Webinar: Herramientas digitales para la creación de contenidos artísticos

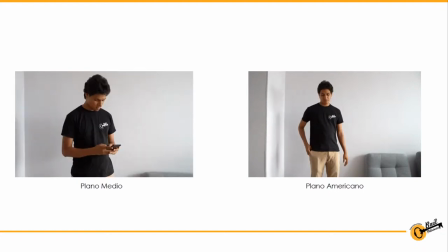22:13 Dicen por ahí, bueno, que porque están tomando nota. Entonces, recordemos el primer plano, ¿cuál fue, Rafi? Plano general, que es el plano abierto, que se ve todo.
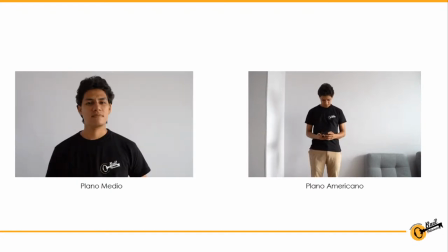22:21 Y tenemos estos dos planos, plano medio y plano americano. Yo creo que está ahí, pues vamos, con los tres planos.
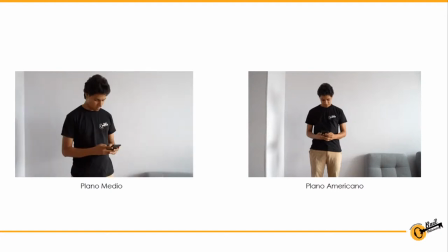22:27 Sí, aprovechamos para saludar también a Espacio Vivo Lúdica Empresarial, que ahí están tomando apuntes, y también está Gianfranco Echeverri Hernández y Diana Ríos desde Panamá. Saludos para toda la gente que se conecta.
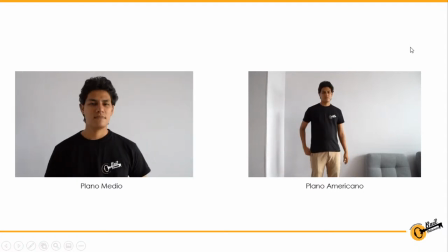22:39 Chévere, Gianfranco, un saludo a Gianfranco, que estés ahí, colega audiovisual mío. Listo, y seguimos pues con los planos de más cercanos,
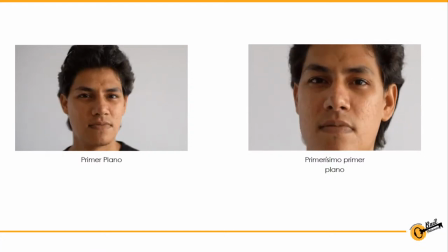22:46 que son primer plano y primerísimo primer plano, que ya primer plano, como hemos visto, cuando uno dice, hey, un primer plano.
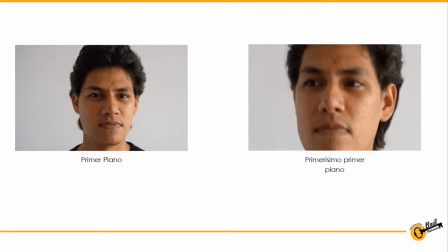22:51 Primer plano corresponde a lo que es el rostro o la cara del sujeto.
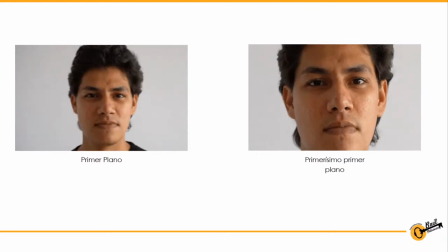22:56 Y primerísimo primer plano corresponde ya a lo que es el detalle del rostro.
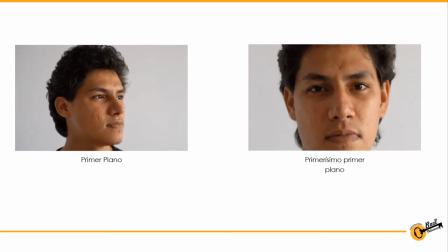23:01 Ya lo que aquí en primerísimo primer plano se usa pues para dar sensaciones de angustia, sensaciones de inquietudes, o más que todo es como para resaltar ese gesto de una persona.
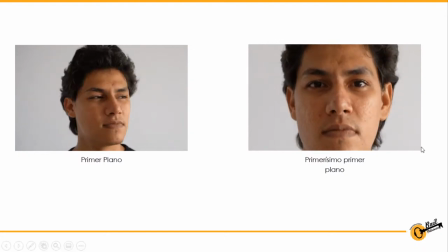23:14 Y primer plano es como para dar una mirada o cualquier otro tipo de detalle menos más detallista que el primerísimo primer plano.
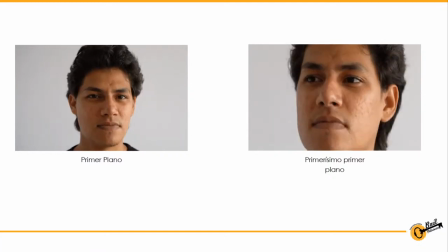23:21 Cada plano que vemos acá, aparte de que ser un plano y poner la cámara y demás,
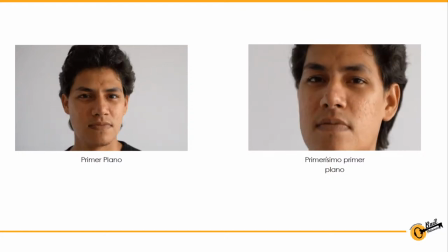23:26 obviamente cada plano lleva una sensación, cada plano da una sensación al espectador. Podemos ver la obra toda en un plano general, pero también podemos verla toda en un primer plano. ¿Quién dice que no? Depende de qué está haciendo el actor, si está diciendo un texto o si quiere que se vea todo el escenario.
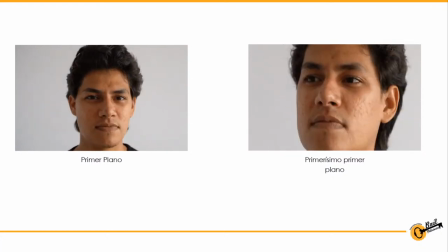23:42 Por eso es que los planos son muy importantes al momento pues de hacer toda nuestra presentación.
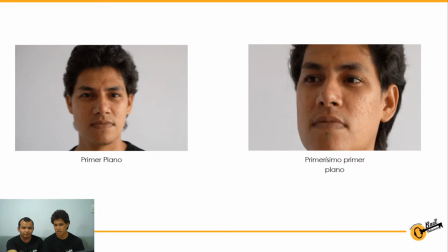23:46 Sí, y hay que tener muy en cuenta que esto del teatro online no es igual a un cortometraje.
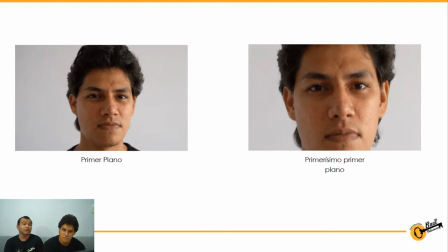23:53 El cortometraje también tiene otras lecturas, tiene incluso muchísimo más planos.
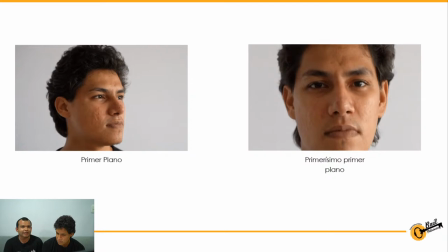23:57 Incluso el videoteatro no es cine, es otro formato que no es nuevo.
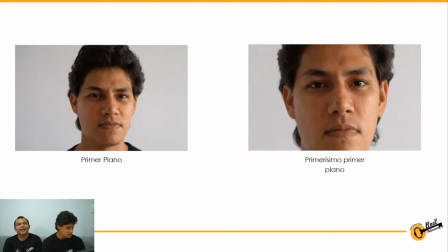24:02 La gente dice, oye, pero eso es nuevo, ¿no? Ya en otros países de Europa lo venían haciendo.
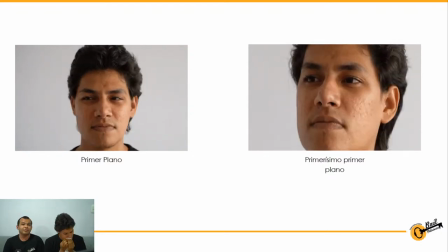24:07 Hemos compartido experiencias de microteatro, España, por ejemplo,
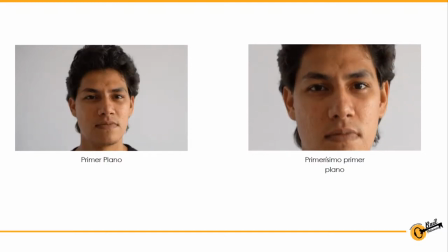24:11 en donde han hecho diferentes manifestaciones artísticas desde hace años.
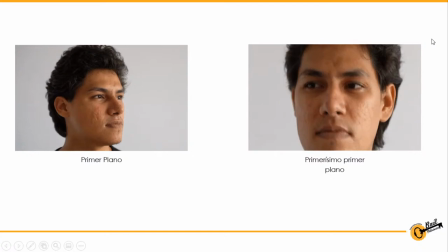24:17 Y es muy importante que ustedes conozcan cuál es la historia, porque esto es lo que viene lastimosamente,
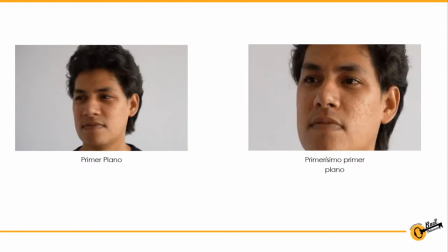24:23 y aunque queramos estar con el público, hay que esperar un poquito más para ese momento, porque
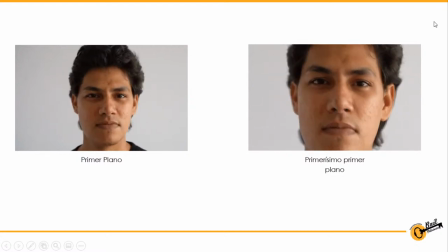24:29 parece que esto va para largo, pero la idea es seguir construyendo y seguir fortaleciendo nuestro arte. Bueno, y ahora seguimos pues con, bueno, hablamos de planos, ángulos y movimientos, ahora venimos con los ángulos.
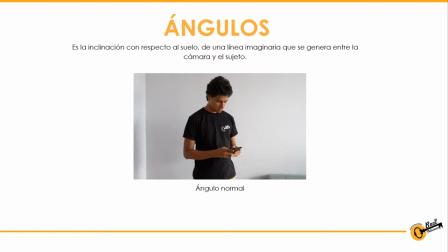24:42 ¿Qué es el ángulo? Es la inclinación que está, prácticamente es la inclinación que está entre la cámara y el sujeto. Esto puede variar, por ejemplo, aquí vemos un ángulo normal, que es cuando pues tú sitúas la cámara en la cámara frontal.
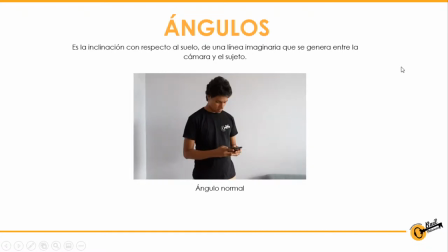24:58 Sitúas la cámara de manera frontal y ves a la persona. Este es un ángulo pues normal, que es el de toda la vida.
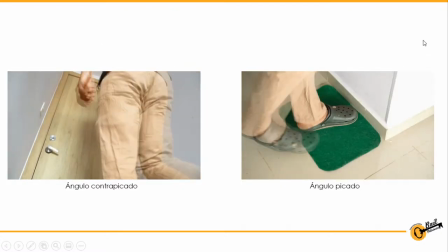25:04 Y tenemos ahora los ángulos contrapicados y los ángulos picados, que es cuando situamos, aquí vemos el ejemplo claramente.
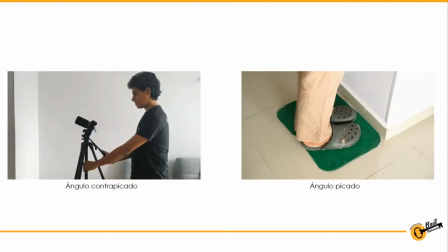25:11 Contrapicado, situamos la cámara de donde está un poco hacia arriba para generar como ese
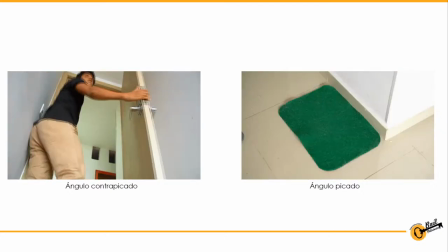25:17 tono de grandeza o de altitud de una persona.
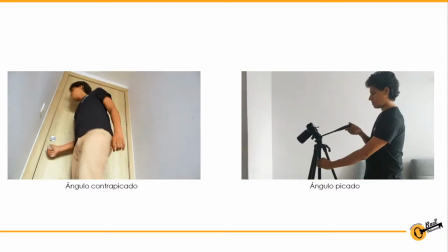25:21 Y ángulo picado, pues es lo contrario, que es, pues, es para darle también ese pequeño de, ese,
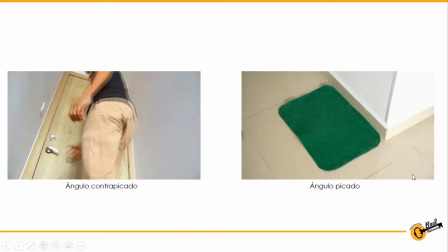25:27 detalle de estar un poco más pequeño las cosas o prácticamente un plano en el que se vea de arriba hacia abajo.
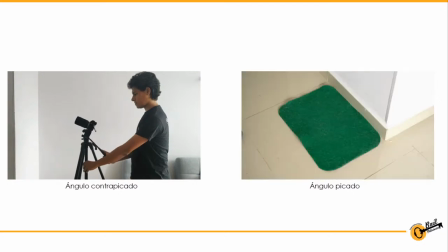25:33 Es como así, como cada plano pues tiene su en la escena tiene sus sensaciones, ¿no?
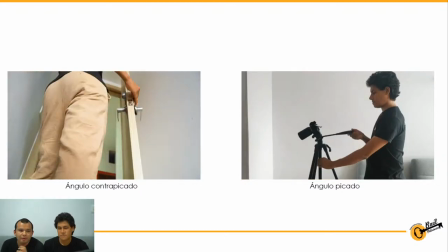25:40 Y estas son estos dos tipos de ángulos. Sí, por ejemplo, como para ponerlo de otra manera,
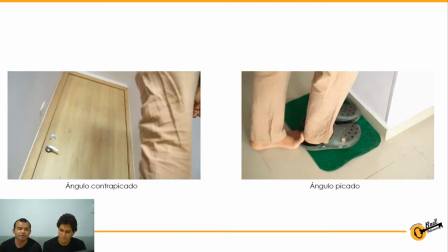25:46 ahí está muy claro porque se ve Rafa en la cámara y luego se ve el plano, pero es ángulo picado de diagonal de arriba hacia abajo,
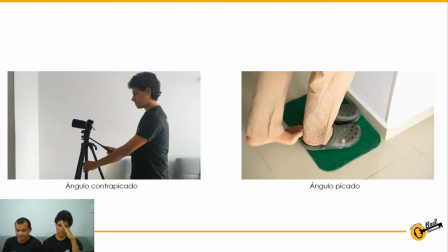25:52 y contrapicado diagonal de abajo hacia arriba, en diagonal.
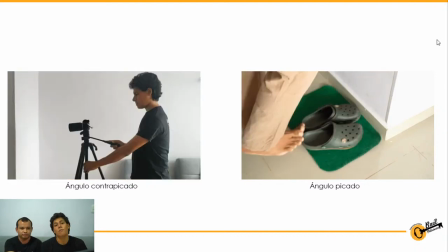25:57 Diagonal, la diagonalidad juega un papel muy importante en estos dos ángulos. Y ahora vamos a ver los dos ángulos bastante radicales, que es ángulo cenital,
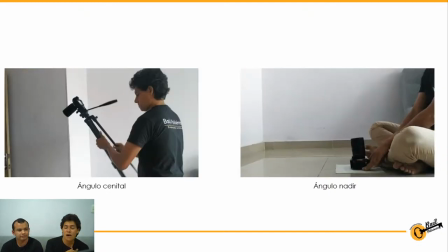26:06 que es cuando la cámara está mirando totalmente hacia abajo, y ángulo nadir, que es cuando la cámara está mirando totalmente hacia arriba.
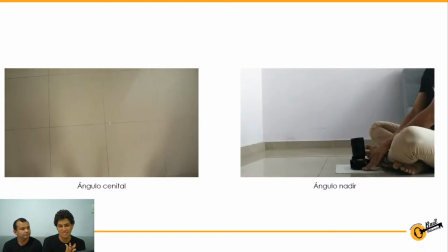26:12 Como ven, estos dos ángulos dan sensaciones diferentísimas usándolos.